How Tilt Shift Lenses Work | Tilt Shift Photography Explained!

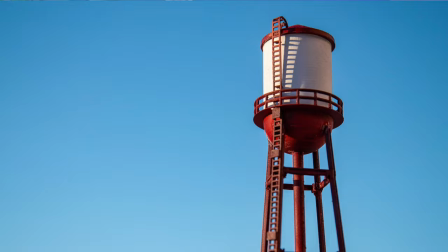My last video showed you how to make a 3D printed scale model look life-size, and today I want to show you how to make life-size objects look like scale models.
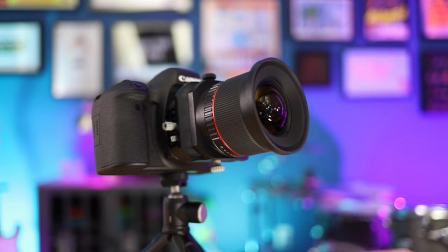I think a lot of us are familiar with tilt-shift filters in apps like Instagram and Snapseed, but the technique was originally developed for film photography like 50 years ago.
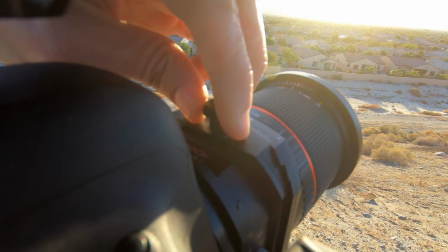Tilt-shift lenses do two things, they tilt and they shift. I know, it's shocking.
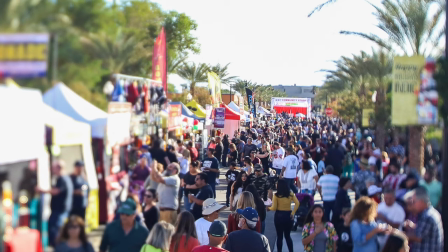But these small changes make a big impact by changing the angle of the plane between the lens to the camera's sensor. Normally when you're using your camera, your sensor and your lens are parallel to one another on the same plane. But with a tilt shift lens, the ability to shift and tilt the lens changes the entire plane of focus, which adds in a whole lot of crazy different effects.
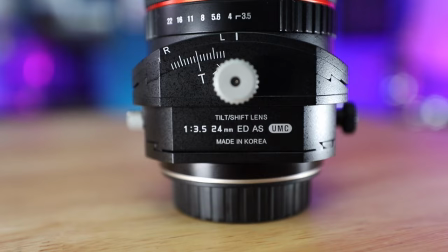There are a lot of practical instances where a tilt shift lens can come in handy. For example, if you take a lot of architectural photos, you can stand at the base of a building and take a photo up at the building, but instead of having the lines converge and get really funky,
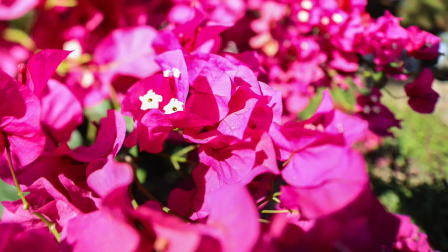the tilt-shift lens can actually bend the lines out and make things look much more natural. Tilt-shift lenses also let you become extremely selective with your plane of focus, which lets you really direct the viewer's attention to a particular spot of an image.
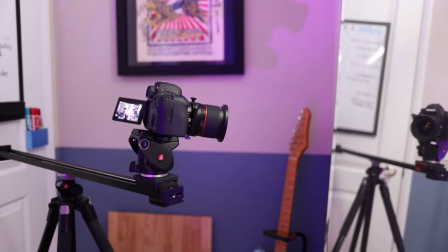And you can do some pretty unique effects, like giving the appearance of filming or taking a photo directly in front of a mirror without the camera being in the shot.
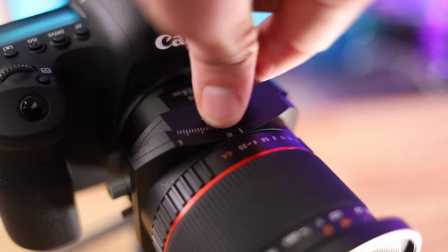In this instance, the camera was positioned just outside of the mirror's view and the lens was shifted to give you the perspective of looking directly into the mirror.
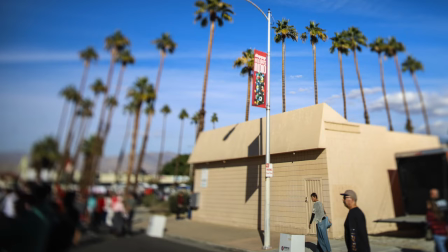It's pretty cool. Now, of course, the most commonly seen use of tilt-shift photography is using the altered plane of focus to affect the scale of your subject.
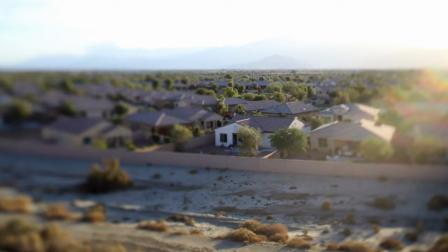When photographed from a distance and especially from a higher angle, people, buildings,
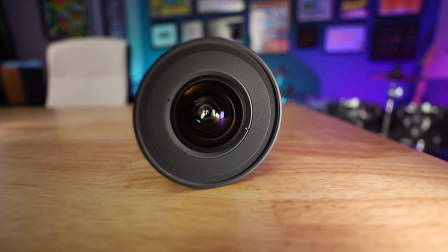landscapes, even entire towns can take on the appearance of a scale model diorama. Where tilt-shift photography takes on a whole new dynamic beyond still photography is the fact that most cameras today shoot photos and video.
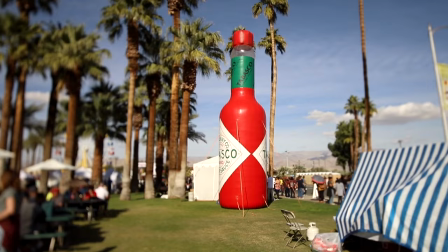Using the tilt-shift effect in video adds an entire new layer of creative options to your work.
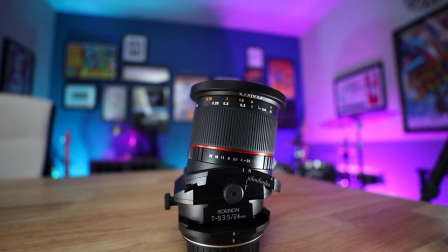And even though you definitely don't want to overuse it, it's a really cool tool to have in your bag at the ready. Now I'm not suggesting that you run out and spend all your hard-earned money on a tilt-shift lens right now, but I think it is pretty cool since most of us are familiar with this in software filters
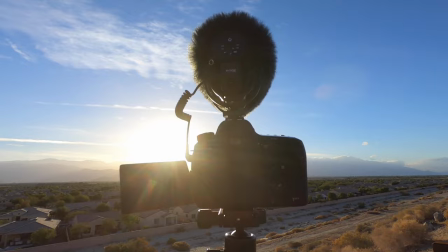to see where the technique actually originated and how it can be used to achieve specific creative results. In all honesty, the tilt-shift effect in a lot of software filters is really, really good.
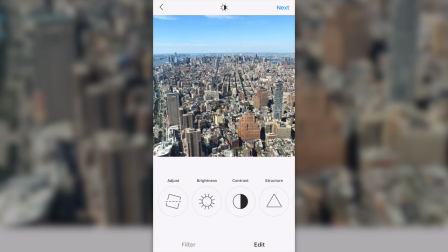So there's no real reason not to just use your phone, take a photo, play around with the tilt-shift effect and shrink your world down to look like a scale model or achieve whatever specific look you're going for and then be really happy with it.
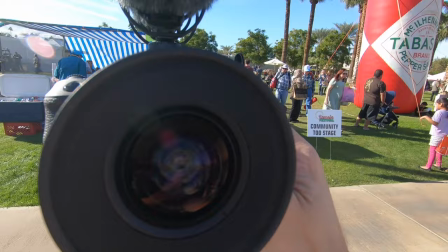It's an awesome tool to use. And ultimately, learning to use a traditional tilt-shift lens will just help build your skills as a photographer or a filmmaker. And if that's something that you're interested in or serious about, then I don't think you should turn down any opportunity to learn more about it. And finally, it's also just fun. And sometimes it's fun to just do fun things that are fun.